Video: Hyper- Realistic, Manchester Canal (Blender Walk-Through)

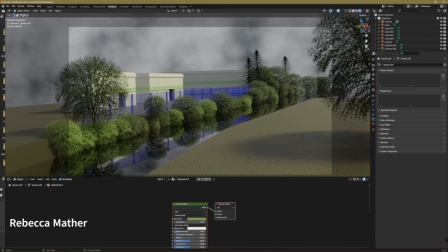(17:44)
Check out the Skyward update. I've introduced some clouds into our scene using the world settings in the node section. Inspired by the dynamic skies often witnessed along canals, these clouds add a touch of realism and atmosphere.
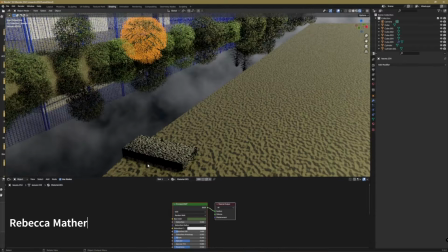(18:03)
Building a foundation beneath our feet. I've scattered stones across the canal, strategically placed to bring a sense of depth to our scene.
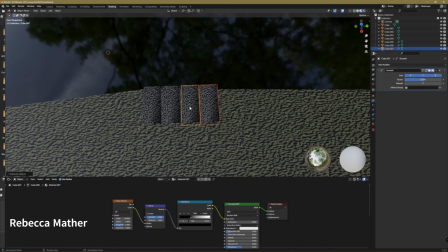(18:12)
This addition not only fills the expansive emptiness, but also adds an authentic touch inspired by the natural elements found along waterways. Join me as we pave the way for a more dynamic and visually engaging canal landscape.
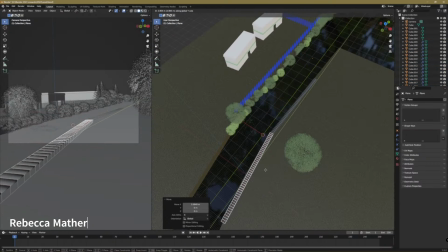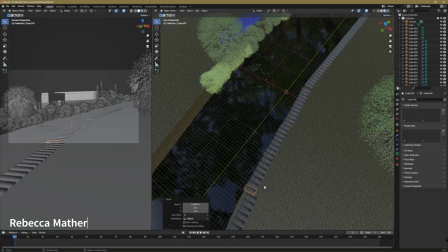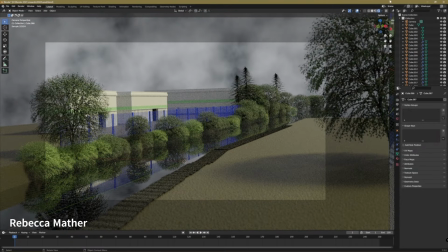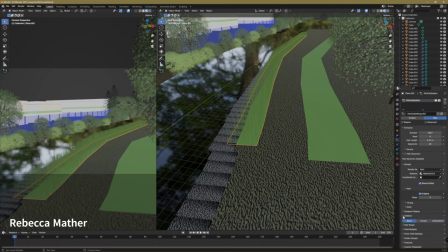(18:58)
Ground level transformation. Now, we're bringing our canal scene to life by adding lush grass and defining a pathway.
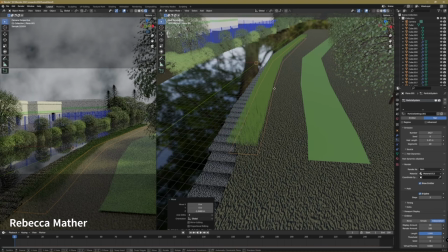(19:06)
Inspired by the picturesque pathways often lining canals, we're aiming to strike the perfect balance between nature and structure.
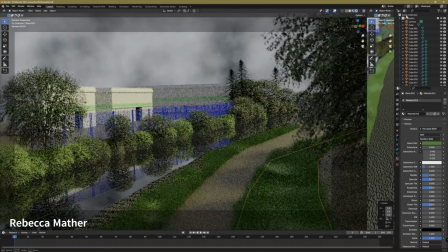(19:24)
Let's bring the foreground to life. I'm introducing a tree up close, a strategic move to enhance depth and perspective in our scene.
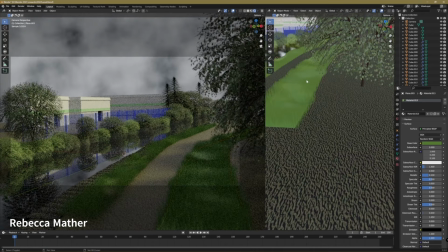(19:32)
Inspired by the framing techniques used in scenic canal views, this addition draws the viewer into the digital landscape.
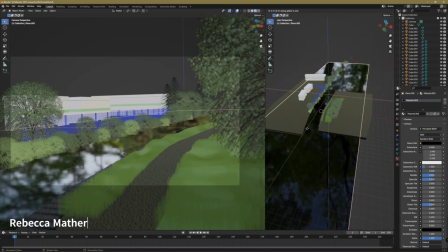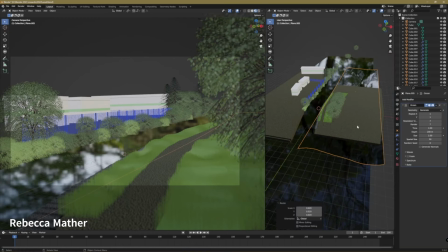(19:48)
Time to make a splash. I'm adding texture to the water, a crucial step in capturing the open, windy environment we're aiming for. Inspired by the dynamic nature of canal waters, this addition will breathe life into our digital scene.
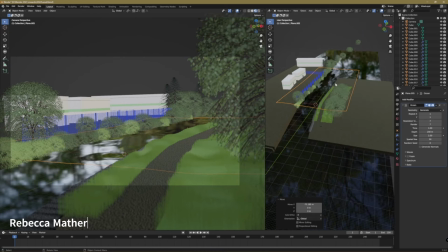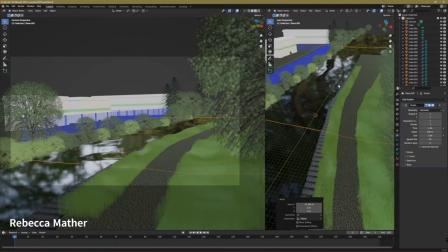(20:08)
Precision in motion. To control the water disruption, I'm introducing a new plane.
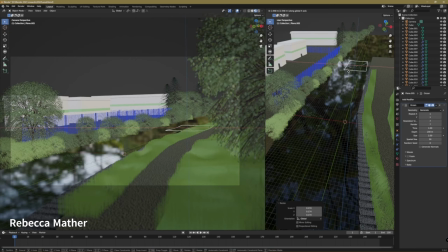(20:14)
This strategic move allows us to target and emphasize specific areas, mimicking the natural ebb and flow found in wind-kissed canal waters. Join me as we sculpt the movement, creating a dynamic interplay between the wind and our digital water canvas. Let's harness the power of intention in every ripple.
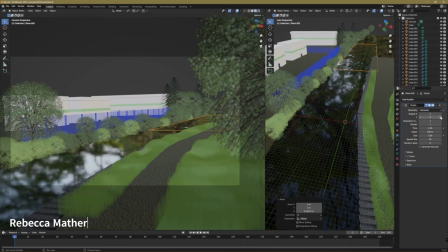Adding a touch of nature's poetry.
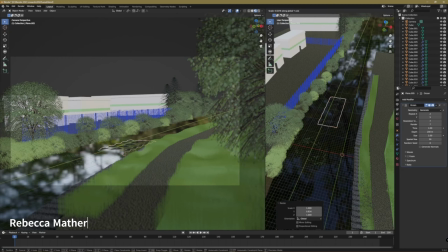(20:43)
Inspired by the cycle of seasons, I'm placing leaves on the water's surface to mimic the natural shedding of trees. These drifting leaves add a layer of authenticity, capturing the subtle beauty of falling foliage.